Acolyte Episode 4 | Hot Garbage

The wife of Leslie Hedlund, former personal assistant to Harvey Weinstein, is advocating framing an innocent person to cover up wrongdoing, all in an effort to avoid accountability. It is true. You only can write what you know. Whoa, Leslie, you might want to slow down there. Sounds like you're making a confession. Has anybody bothered to look in Leslie Hedlund's basement lately? Now's the part where I'm going to talk a little design. Emphasis on little, because there's not a whole lot to talk about this episode. One of the great things about Star Wars has always been its ship design. They're so evocative. They stimulate the imagination. They tell a story in of themselves. The acolyte? Not so much. The word that comes to mind? Generic.
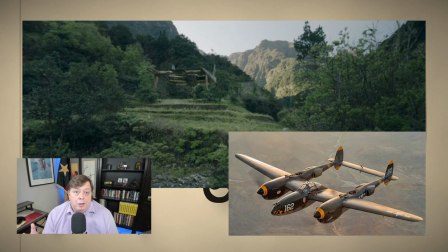541s
Mae's ship, it's fine for what it is, vaguely inspired by a P-38 lightning fighter from World War II,
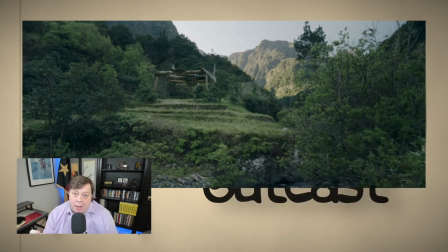549s
but it tells us nothing about Mae, who she is, what she's about. The ship doesn't tell us how it facilitates what she's doing. In short, the ship has no meaning. It's just a plot device to move characters from one point to the next in the story. And of course, we can't forget merchandising. Master Soul Ship has appeared in three episodes so far.
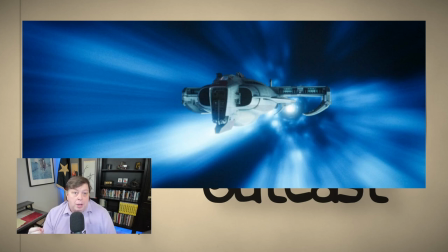575s
And again, it's fine for what it is. It's meant to evoke memories of the Millennium Falcon.
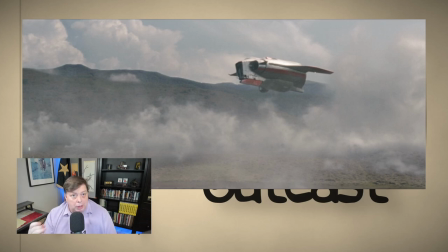581s
It fails. And spectacularly. The Millennium Falcon is a character in of itself.
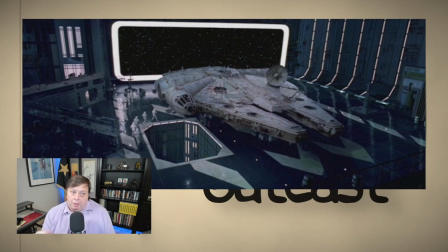587s
It's also a manifestation of Han Solo's personality. A fly-by-the-seat-of-your-pants-make-it-up-as-you-go type of guy.
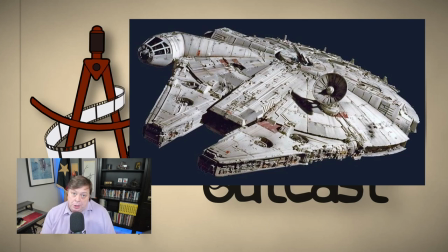594s
It's jury-rigged and ad hoc. But when the chips are down, it always comes through for you.
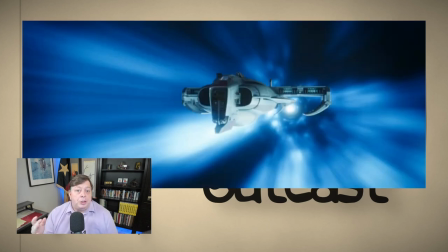601s
Master Soul Ship, on the other hand, tells us nothing about his character, his personality. It's generic, bland, sterile, soulless. Let's look at the space where the Jedi hold their HR meeting.
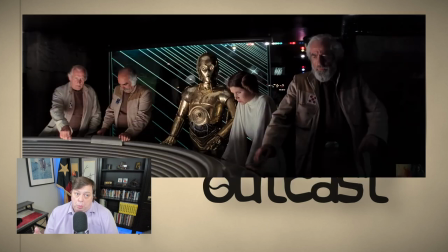615s
This space is meant to evoke memories of A New Hope. The scene where Rebel leaders watched the Battle of Yaban, complete with a round table and transparent screens with glowing green lines. Disney would rather rot in hell before they give us Luke Skywalker doing anything heroic, but they're trying to rely on our memories of Luke doing something heroic to give this scene Gravitas. Slimy hypocrites. This scene fails to capture Gravitas because they make the same mistake that they've been making over and over throughout the series.
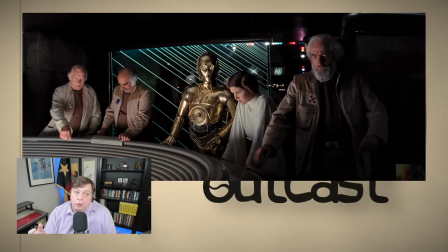653s
They screw up lighting. The scene in The New Hope works so well because the lighting focuses your attention. It creates drama and suspense. Tension builds as the light shifts and changes as the story unfolds.
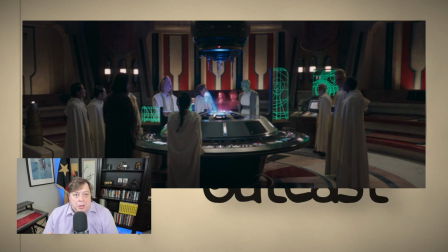669s
In the Jedi's HR space, there's nothing to focus your attention. The lighting's too even. It makes the space seem flat, bland, generic, sterile. Kind of like the whole series. You keep hearing me repeat that word over and over again. It's sterile, soulless. If you're going to trash the bad and you want to be honest, you have to acknowledge the good.
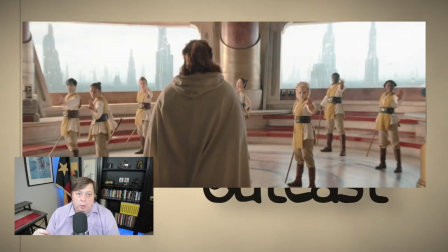696s
I love the training space in the Jedi Temple. Most architects stay away from round rooms. They're very hard to do well, but if you do it right, they can become magical. This is the only space that they've showed in the entire series so far that I would actually want to be in.
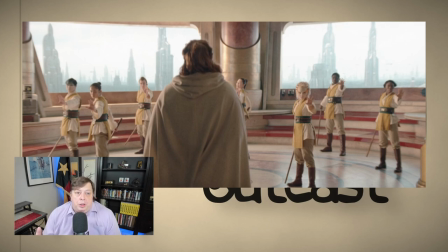715s
One of the difficulties, as well as power, of designing a circular room is all the focus is aimed towards the center. this space reinforces that by having seating around the edges aimed in at the center and then they go and confuse things
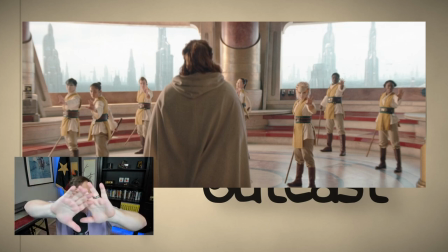733s
by drawing your attention out to those massive panoramic windows overlooking Coruscant they came so close to getting it right as a designer I get all itchy I want to put something over those windows louvers or screens that will allow in all that wonderful natural light, but will reassert the focus back inwards. Remove the built-in contradiction. Now let's talk about that Sith helmet.
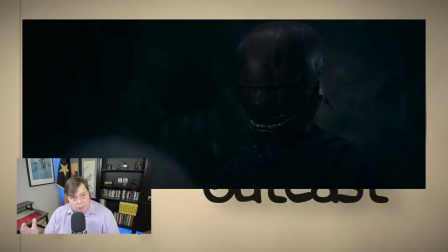764s
Why is the Sith wearing a helmet? Randy, the Sith needs to hide their identity. Duh! Okay, why the helmet? Why not a scarf, a cloak, a hood, a mask. I ask again the question, why a helmet? Obviously, I'm asking a rhetorical question.
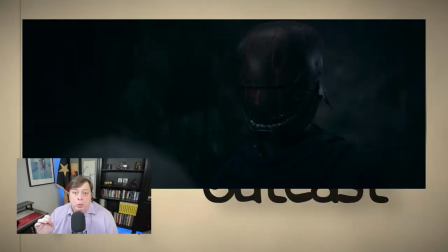786s
The Acolyte Sith is meant to evoke memories of Darth Vader.
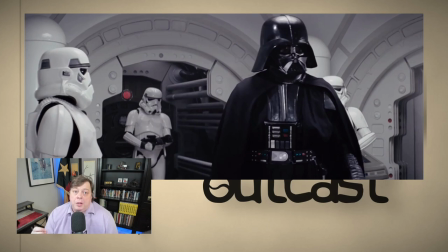791s
The writers of the show are trying to steal the menace, threat, danger, gravitas of Darth Vader without actually having to put the work in themselves.
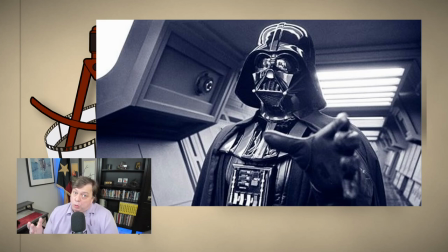803s
In the original series, Darth Vader is one of the main baddies wore a masked helmet.
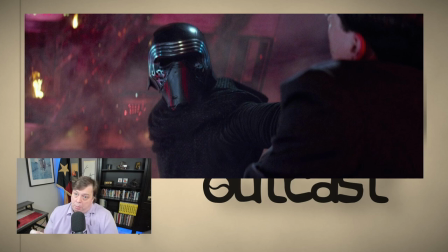808s
In the sequels, Disney being creatively bankrupt made one of their main baddies, Kylo Ren, wear a masked helmet.
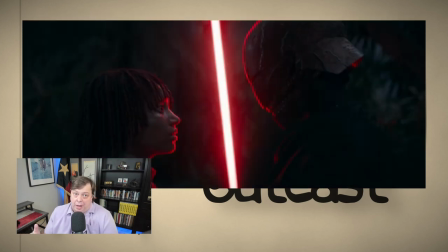816s
So naturally, the Acolyte has to have their main baddie wear a masked helmet. At this point, we're dealing with a derivative of a derivative. why did darth vader wear a helmet in the first place well one is part of his life support system keeping him alive the other it was symbolic darth vader's helmet was
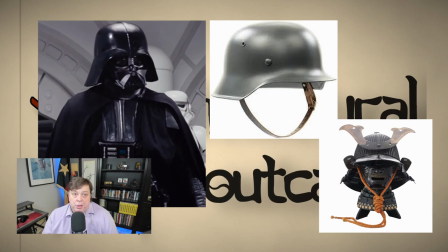838s
inspired by world war ii german helmets and medieval samurai helmets just to name two of its influences but it's greater than the sum of its parts it's its own unique thing the helmet's design was meant to tap into our primordial fears. It represents pure evil.
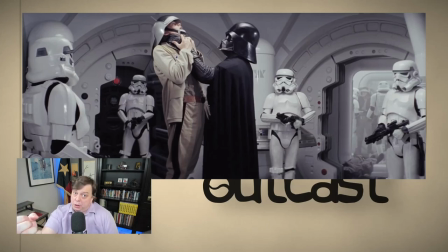857s
When Darth Vader chokes to death the rebel ship captain just because he can, it confirms what we already knew.
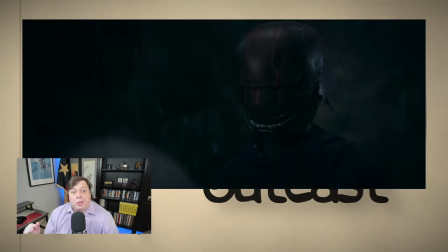865s
This dude is bad news. What does the acolyte cishelmet tell us about her personality? Yes, it's a woman. What does it symbolize? I'll tell you all exactly what it symbolizes. Jack? It looks like somebody was asked to draw Darth Vader's helmet from memory after a two-week bender.
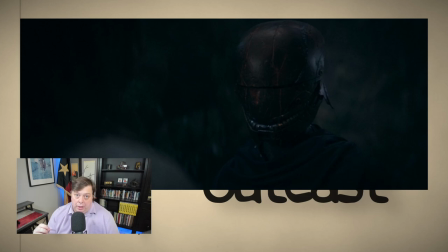885s
All snarkiness aside, I'll tell you all exactly what it looks like. Somebody just spray-painted a Formula One racing helmet. Disney is creatively bankrupt and a bunch of cheapskates. Where did the 180 million dollars go?
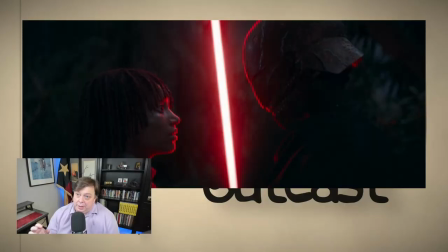900s
This thing isn't frightening or intimidating in the least. From a design perspective, it's a joke. I understand why some people are starting to call this clown smilo rim that's the highlight or low light of the episode and i didn't even get into the really dumb stuff like may how she spent all this time hunting down and killing two jedi and while she's looking for the third one to shank them she suddenly decides she's gonna turn herself into the jedi help them hunt down their master No, I'm not messing with y'all. That really happened. Remember, I'm on record predicting the Sith is going to be the twins' white devil mother. After watching this episode, that's still my story and I'm still sticking to it. Let's see if Leslie Hedlund and her happy little band of writers are as predictable as I think. By the way, has anybody bothered to look in Leslie Hedlund's basement lately?